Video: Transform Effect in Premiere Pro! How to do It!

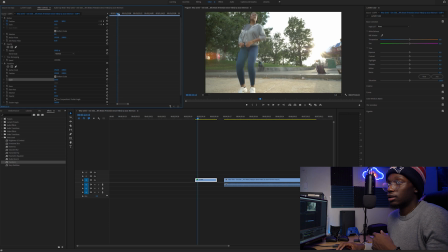Now, same premise, we'll go up for right when she starts extending her hands to do the clap. I'm gonna pretend as if I'm walking right through with you guys if you wanted to do the same exact effect. So you want to go to transform, like I said, drag that over your clip, it's there already, perfect.
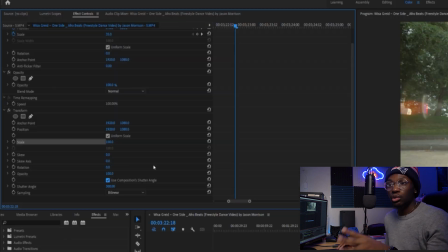You want to go to scale. Now for you guys, use composition, shutter angle is gonna be on, click that off. Turn that off, boom. Go over to scale if you wanted to do this, and we'll put a keyframe as well, make sure you put a keyframe.
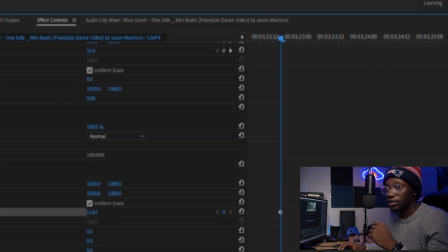We'll scale in, I say 130, 150.
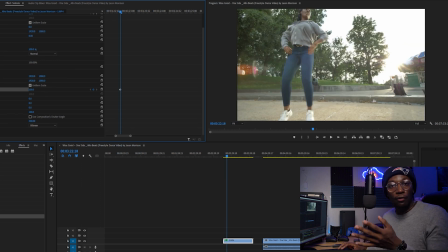Boom, so our keyframe's set for 150 right there. And then if you wanna move the position of whatever you're trying to do, you wanna click keyframe 4 position as well. Drop one down right there. Now, as she's going to open her hands to do the clap, let me move it back a little bit so you guys can see. She's going to open her hand.
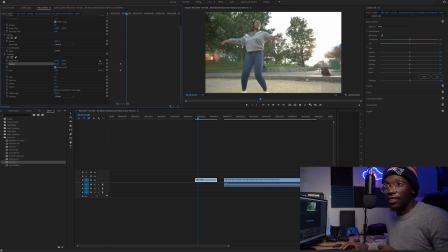Right when she does the clap, she kind of has her hand up. That's where I want us to now be zoomed in.
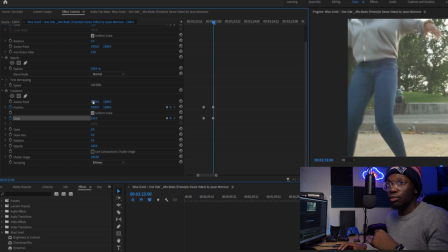And I'll show you guys. So we'll put 150 zoom for scale. And then we'll move the position over just so her hands are in the middle of the frame.
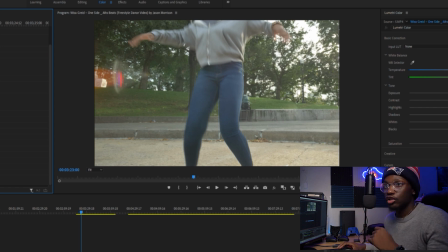So it kind of feels like we're traveling with her hands. So now we're zoomed in. We have use composition shutter angle off.
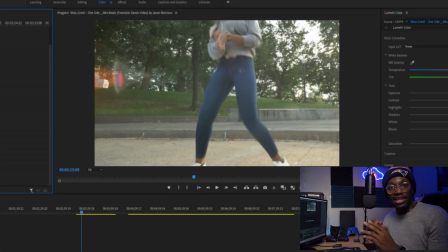And as soon as she claps her hands, now I want to zoom out. So she kind of pushed us away. The viewer kind of feels like she pushed us away with like some sort of force. And it just adds, you know, a stylistic effect to the video.
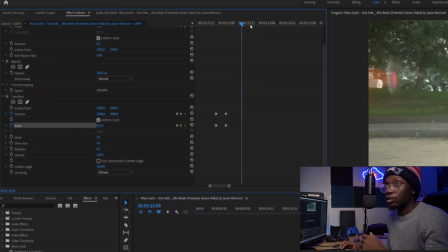Now, place the keyframe down just before she claps her hands. So once again, that way we're keeping the scaled in frame instead of slowly zooming out. Because if we just zoomed out right after these keyframes right here, then it would slowly zoom out.
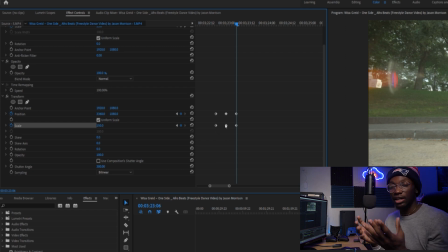So that's why you want to put a keyframe down to maintain the zoom in that we have. Boom, she claps her hand.
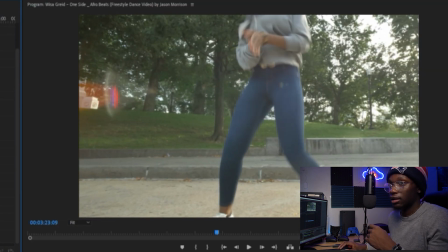I'm gonna put it like right there. Now you can put another keyframe down.
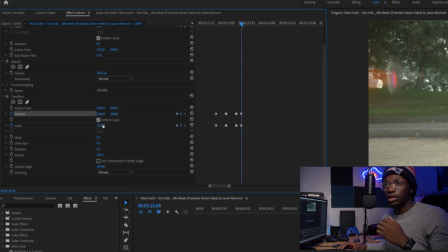1, 2, scale and position. We're gonna zoom back out. 100 scale.
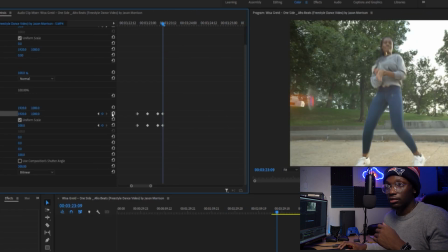Position, you wanna return that back to normal. And now we're zoomed back out.
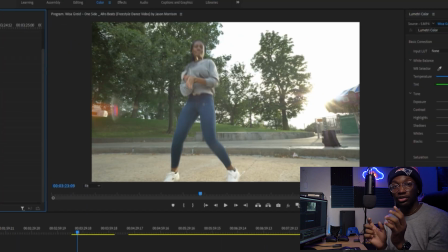And you guys are gonna see how that looks and the reason why I put those two so close together. Now, you could even make that a little bit quicker.
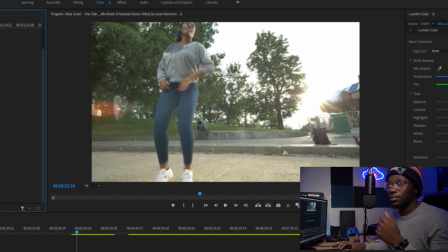If you guys saw the motion blur compared to a regular zoom, I'll play that back. You can kind of see it right there, right?
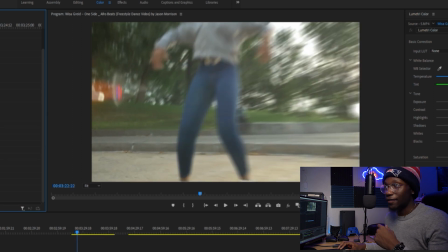That's the difference between a regular scale is you have that motion blur and it kind of feels like you're really transporting.
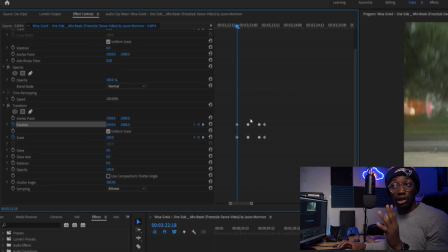Now, if I move these keyframes a little closer, it'll give it a more aggressive effect to it. So let me move this, say right there.
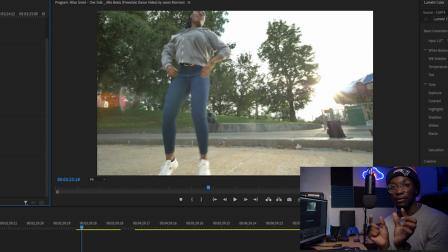And let me play this back for you guys so you guys can see the difference when you move the keyframes even closer and make the zoom quicker and more aggressive.
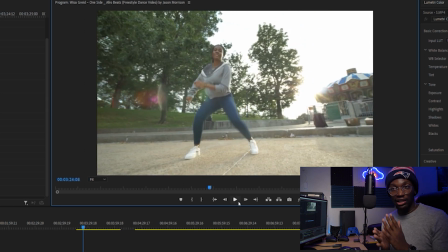And it just adds, you know, a stylistic look to when she claps. Let me play it back with no effect on there.
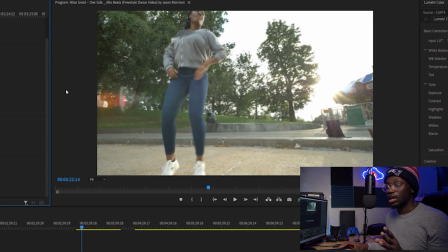Same thing.
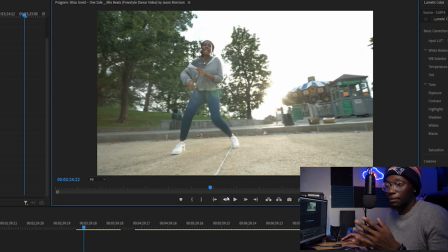I feel like when you see her kind of do that, you would expect something to happen or at least feel something to get you in the motion, but you don't feel anything.
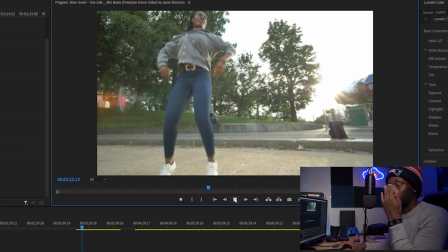The camera's just panning or moving and it's just nothing's going on.
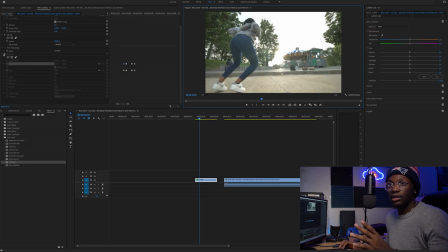You just feel like something should be going on right there. Now add the transform distort shutter angle effect back. And it just makes that part of the video that much cooler. So hopefully I broke that down for you guys fairly easy. Like I said, you want to put transform onto the clip. Make sure you put keyframes for scale and position if you want to move the position as well. Turn off use composition shutter angle and then scale in, scale out, however you like. And you know, obviously if you move them farther away, the zoom and the blur will be a little bit longer. If you move them closer, it'll be more aggressive and I think it looks more stylistic that way. But anyways guys, my name is Jason Morrison. I hope you guys enjoyed that tutorial. Put down in the comments if I could have broke it down a little bit easier. I'm still new to the tutorial, so there's always room for me to improve. Really excited for the next video I want to bring you guys. It's more storytelling, more along the lines of just trying to invoke emotion and tell a story about how sometimes I have my creative blocks and just doubts becoming a filmmaker. I think it'll resonate with a lot of you guys. It's not just about filmmaking, it's more about life and just realizing if you don't change, then nothing ever will change. And really excited for you guys to see that video. But make sure to hit subscribe if that sounds interesting and you did enjoy this tutorial or you like the other content on my channel. Make sure to check those videos out. But yeah, it's been Jason Morrison, guys. Hopefully you guys come along for the ride and I'll see you guys in the next one. Deuces.